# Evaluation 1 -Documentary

In order to see if my documentary developed or challenged codes and conventions in real media products, I decided to compare it to a BBC Three documentary called The Worst Place to be Disabled, which was aired in 2015. I chose to compare this documentary with mine as we decided that our documentary would be aired on BBC Three as well, and they have similar audiences of students between 15 to 20 and secondary audiences of parents or adults 30 plus.
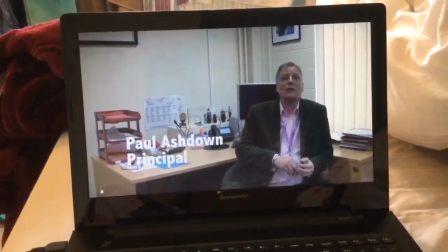28s
For my documentary, I wanted to follow codes and conventions and include expert interviews,
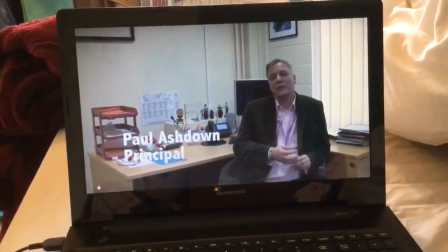33s
as I had learned from my audience research that both my secondary and primary audience would want to see an expert interview in the documentary.
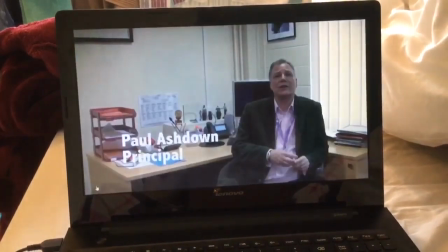39s
In the documentary, we decided to interview the principal of the school, Solihull Sixtham College,
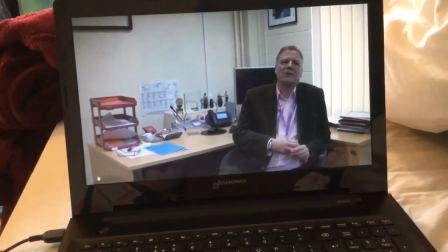44s
Paul Ashdown, to see what he thought about the college meeting the needs of those who were physically disabled.
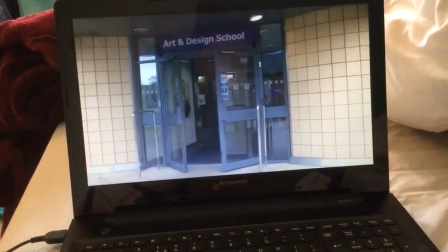50s
Through gatekeeping, we cut down Paul's interview to what we thought to be the most important information and
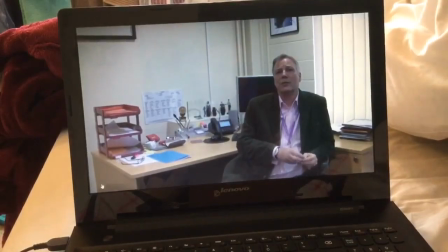55s
mediated the piece so the audience could understand that the college can't meet everyone's needs and sometimes it can cause barriers for students and members of staff.
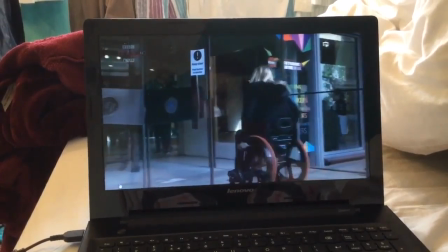63s
Similarly to this, the BBC documentary also included experts.
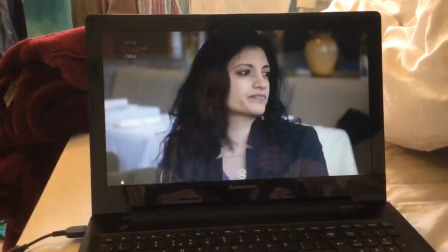67s
The first interview takes place, which is an expert interview and is carried out by the presenter of the documentary.
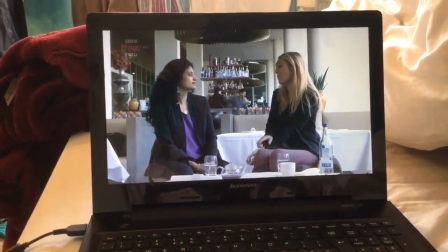75s
The presenter interviews a member of staff from the
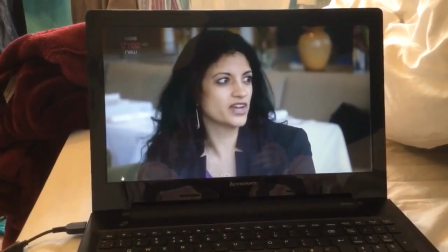78s
Human Rights Watch and asks her what's the worst place to be disabled, which is the documentary's topic.
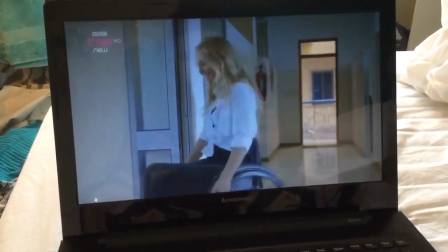84s
The question is then asked again at the end of the documentary to another expert in Ghana to reflect on the documentary's findings.
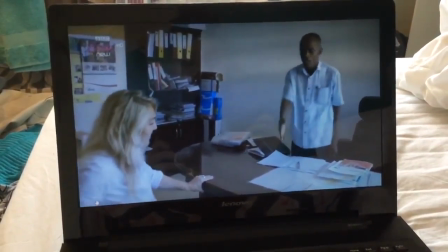92s
This is an example of circular narration, as the documentary goes full circle and comes back to the original question.
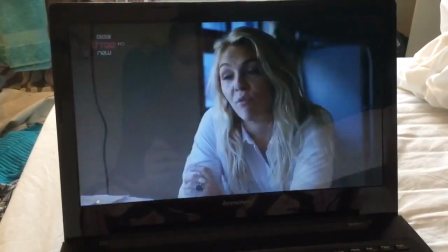98s
As we only created the first 5 minutes of the documentary, we didn't have an ending,
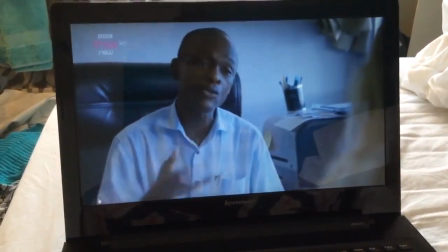103s
but if we were to finish making the documentary, I would also return to the original question to reflect on our findings.
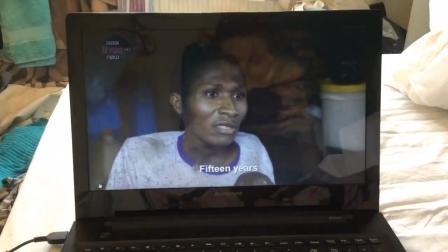108s
Like my documentary, other interviews also take place with some experts and some witnesses, such as people who were disabled and living on the streets in Ghana.
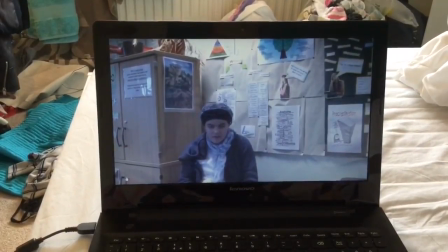116s
These witnesses were similar to my witnesses in my documentary, like Rebecca and Suzanne Medley,
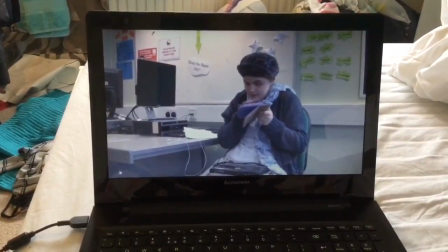121s
as they relayed their personal experiences at the college, which is what the witnesses did in the other documentary.
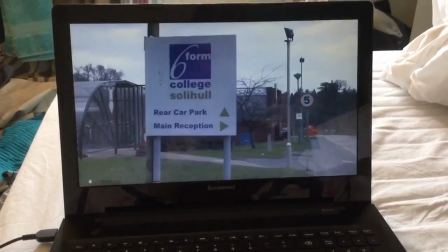128s
I'm glad we were able to interview and film the witnesses' real-life experiences, as it helped to create actuality in the documentary.
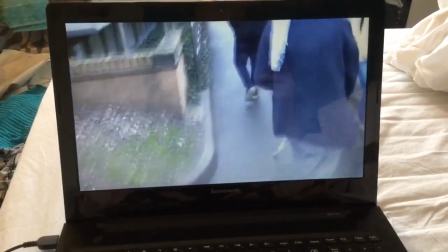136s
Actuality is featured within my documentary as we follow student Rebecca around to see how she gets around the school and how she interacts with her friends and how they give her help.
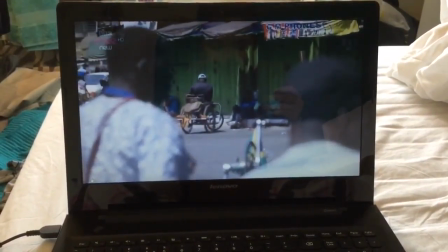144s
Actuality is a big part of the BBC's documentary as its focus is to see what it's like to live in Ghana and be disabled.
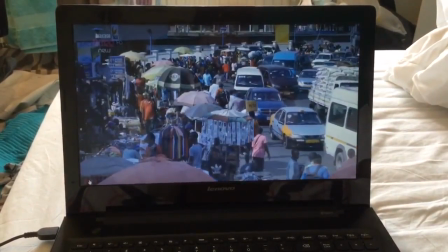152s
We wanted to use actuality to reveal what it was like to be at school and disabled, and we wanted the audience to understand these real-life events that occur every day.
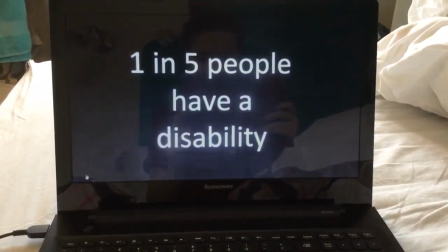161s
Another coding convention frequently used in documentaries are voiceovers.
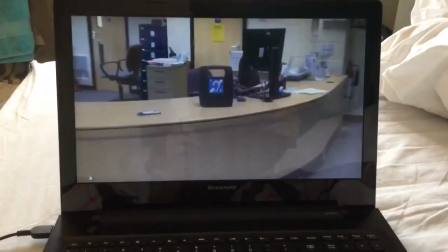165s
We decided to have a voiceover in our documentary so we could give the audience extra information when needed and explain what was happening in a linear structure.
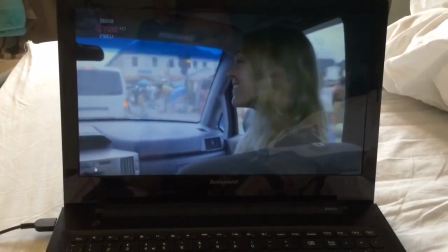173s
Like our documentary, BBC's Worst Place to be Disabled documentary has a voiceover as well as a presenter.
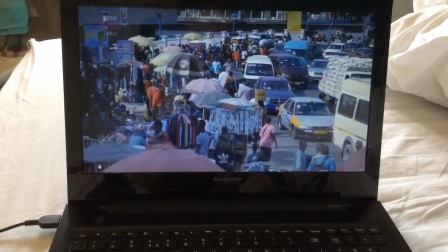179s
We decided not to use a presenter in our documentary as we thought it was a sensitive topic and we wanted our audience to form their own conclusions,
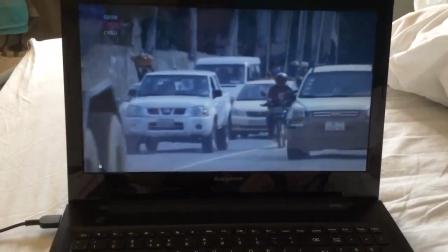186s
and we felt that having a presenter could allow us to express our opinion to the audience.
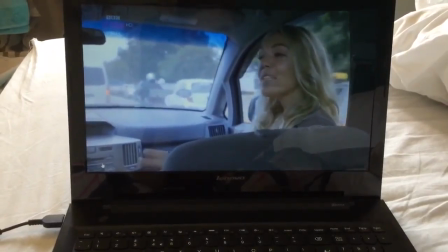190s
As we wanted the documentary to have a fairly observational mode, we didn't want the audience to feel we were pushing our own personal opinions across.
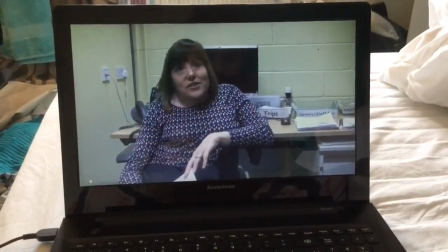198s
We believe that we have a mixed style type of documentary as it includes interviews, an observational mode and a narrative to help advance the topic of the argument.
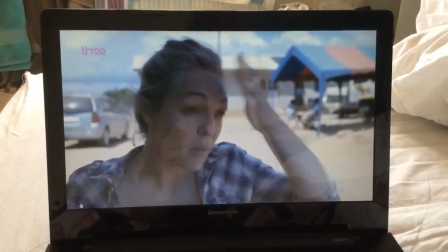206s
In contrast to this, I think the BBC's documentary is self-reflective, as the presenter, who is also the subject in the documentary, acknowledges the presence of the camera.
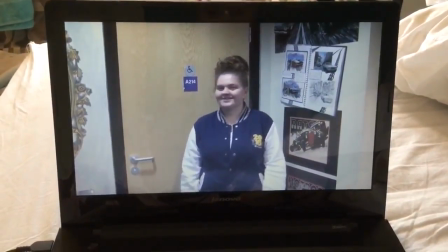214s
In our documentary, we used codes and conventions and vox pops to get an understanding of how much students actually know on the topic.
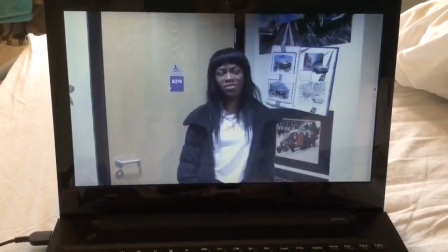221s
The vox pops were used at various times in the documentary and helped the documentary to progress in a fast pace.
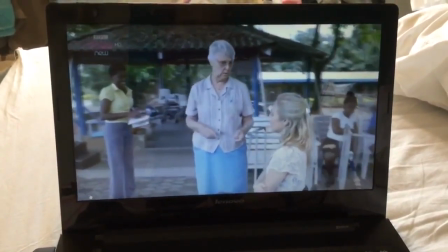226s
However, the BBC did not follow this convention and didn't use vox pops throughout the documentary.
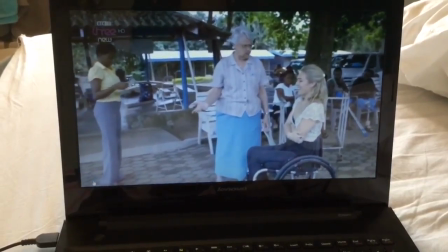231s
I believe this is because the documentary focuses on interviewing witnesses about their experiences and experts, that there was no need for vox pops to be used.
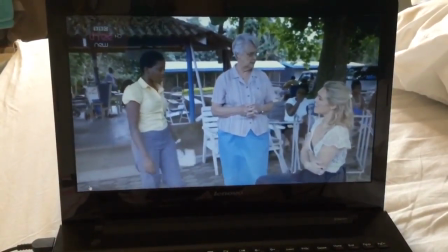239s
I'm happy we followed convention and used vox pops as it allowed the audience to get a good understanding of how much students knew on the topic and how much awareness there is in schools.